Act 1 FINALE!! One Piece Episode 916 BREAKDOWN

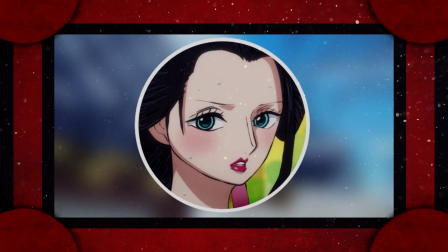26s
Hello everyone, Skippy here, and welcome to One Piece episode
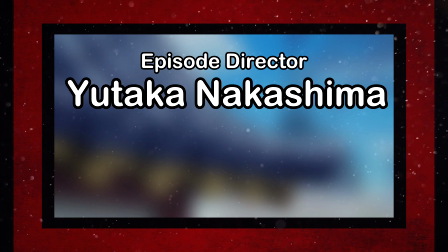30s
916, directed by Yutaka Nakashima and supervised by Shuichi Ito.
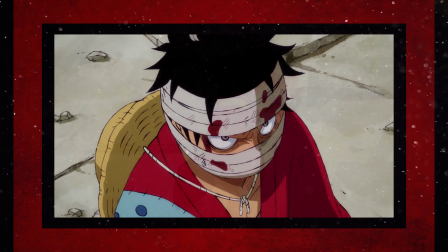36s
After these past two episodes were packed full of insane Sakuga and fighting at every turn,
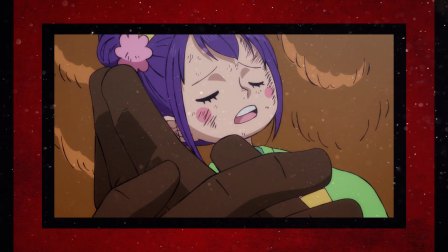42s
it'll be quite nice to kick back and relax with a dialogue episode that rounds off Act 1 of Wano.
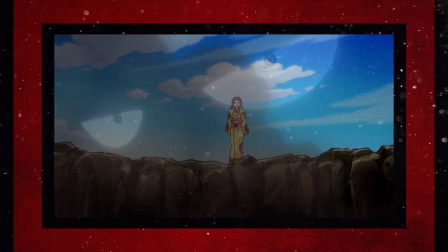49s
Nakashima has proven himself to be quite skilled when it comes to directing and storyboarding these dialogue-centric episodes,
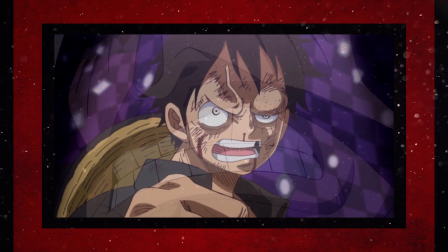55s
and Shuichi Ito is one of the best supervisors on the anime due to his ability to produce polished art that comes quite close to the manga,
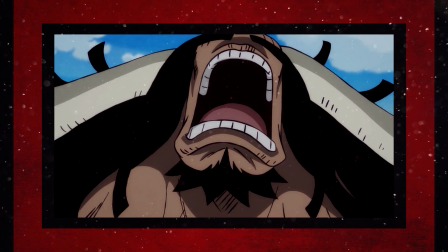64s
so this episode already has the makings of a competent one that shouldn't break at the seams,
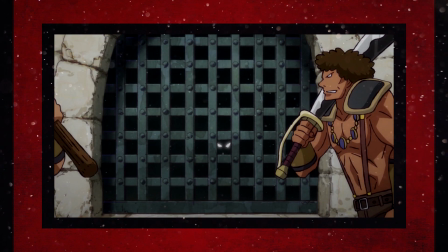69s
like most other ones have done when following a big Sakuga showcase. When good direction in art is already what an episode like this needs, I can't really see this being anything other than a solid one.
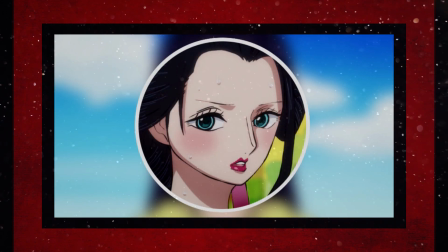81s
So will episode 916 flawlessly close the curtain on Act 1 of Wano?
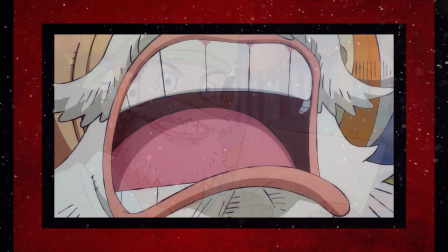87s
Well, let's take a look and see if we too will be making a huh face at the end of it all.
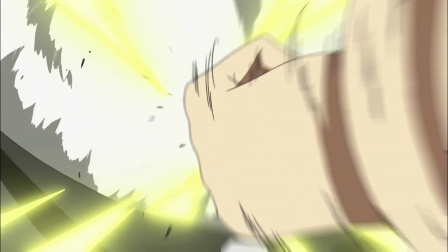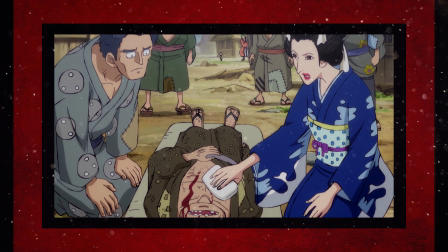98s
This episode covers the remainder of chapter 924, and despite not straying too far away from the manga aside from a few small instances,
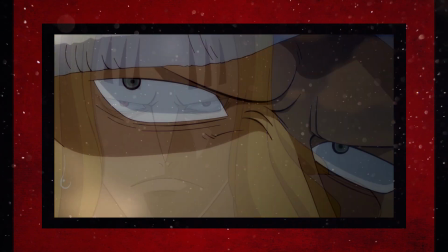107s
the episode itself is actually fairly well paced and proves to be a bit stronger than the original chapter.
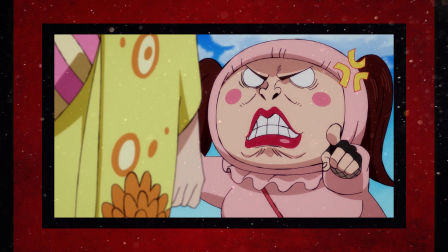112s
It never really lingers on any one scene for too long, and it leaves quite a lot of breathing room after how intense the past two episodes were,
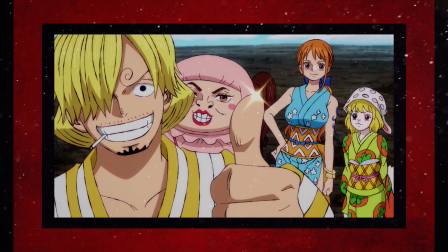121s
which I think makes it easier to fully take in and digest the content in contrast to if it had an absolutely breakneck pace.
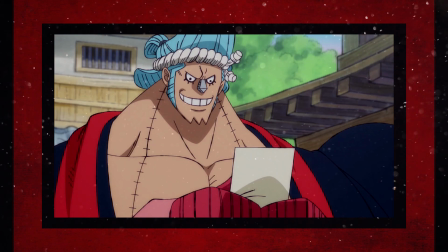130s
Sure, some scenes like the famous Huh scene probably could have used a more snappy and comedic
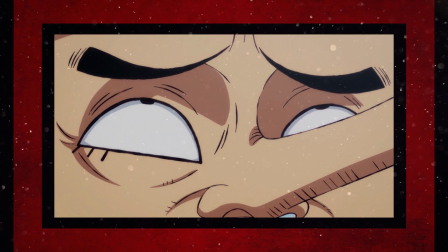135s
pace instead of going one after the other as the Straw Hats' faces slowly wrinkle up,
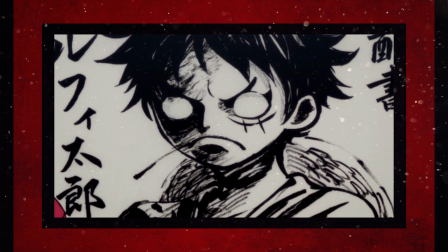139s
but that's only a small nitpick on what is otherwise a pretty sound episode
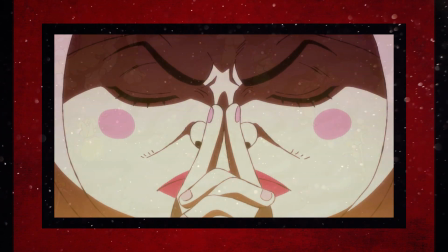145s
adaptation-wise, with Nakashima also going out of his way to add small continuity filler to fill in the blanks that Oda left,
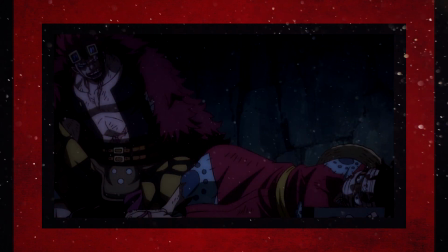152s
with stuff like Sanji saving everyone from the hole, among other small goodies like making Luffy and Kid's reunion mimic that of Kabuki plays,
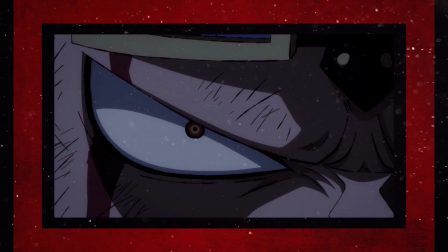160s
which both definitely help to make this a better overall experience when compared to the manga, even if there are a few nitpicks here and there.
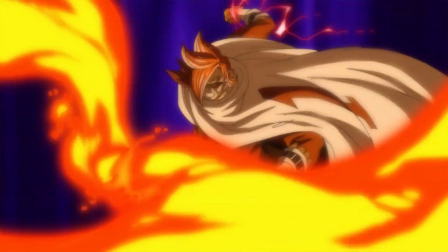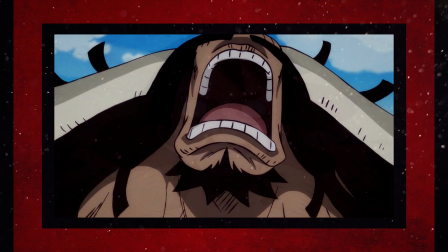174s
Despite the episode not really being too different from the ones that Nakashima tends to usually be in charge of,
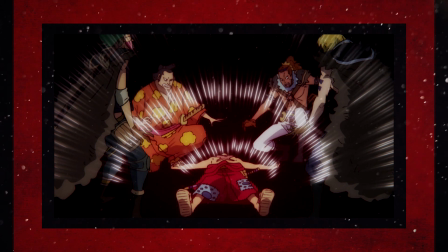181s
I must say that he brought his A game here and managed to deliver his best storyboard on the series so far.
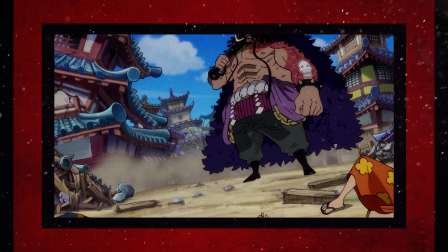187s
On top of just having the generally well-composed shots that every board should have, the many settings like the woods of Wano as Law is making his escape,
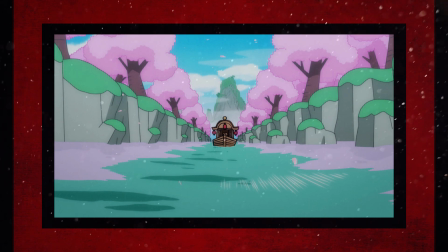196s
and the cherry blossom-filled river that Zoro hitches a ride on look absolutely spacious and beautiful,
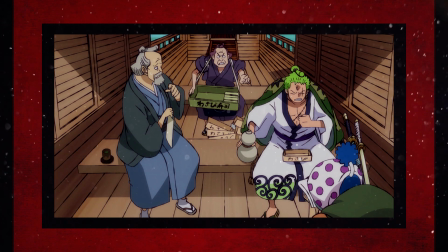202s
not letting go of the great sense of scale that was present in the past few episodes,
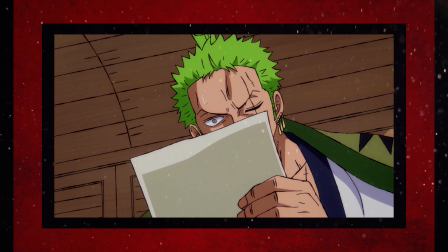207s
and giving each one of these scenes the correct calm yet dire atmosphere that they require,
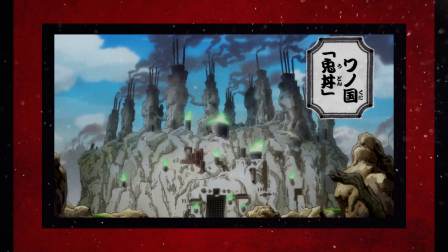212s
with the introduction of the U-done prisoner mines feeling as large and depressing as it should thanks to the board's
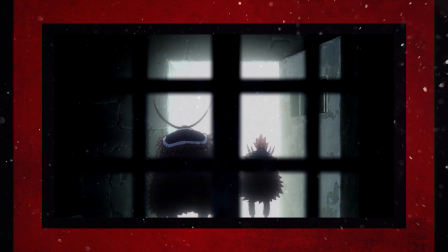219s
characteristics, using simple but effective angles to show us that Luffy is truly at his lowest.
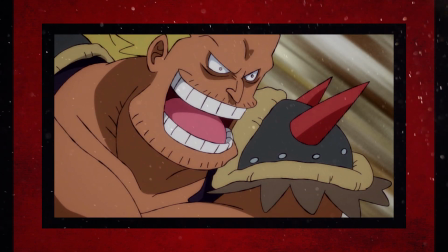225s
While the compositing that was partially outsourced this week to Studio Twinkle is a bit of a distraction from the storyboard,
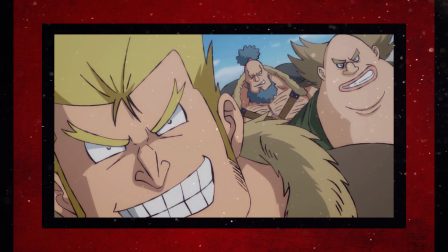231s
with the anime's new inky lines looking blurry rather than gritty,
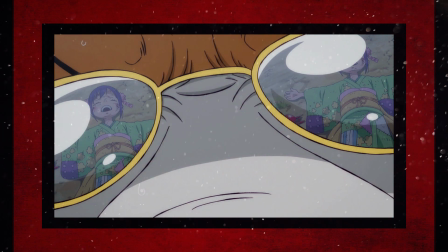235s
the great care for the setting and atmosphere that makes it Nakashima's strongest board so far still shines through regardless,
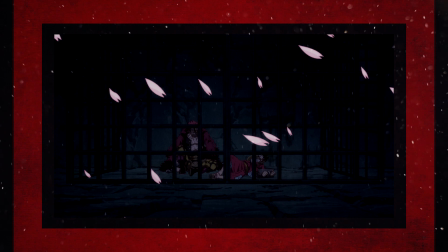243s
making it so the grand finale of the first act of Wano has that majestic feeling.
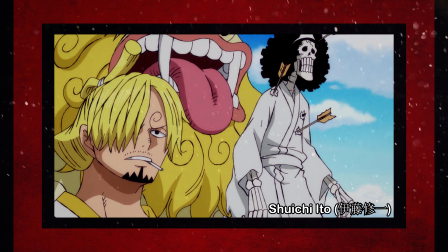248s
Couple that together with polished and manga-accurate art from Shuichi Ito that makes what
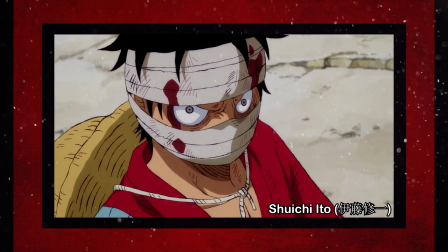252s
is not an absurdly animated episode shine with his cute little pancake faces,
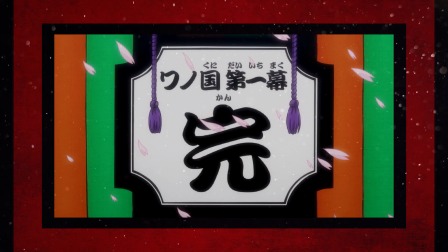257s
and you get a competently made end to this series of exciting events that only gets you excited for what's to come.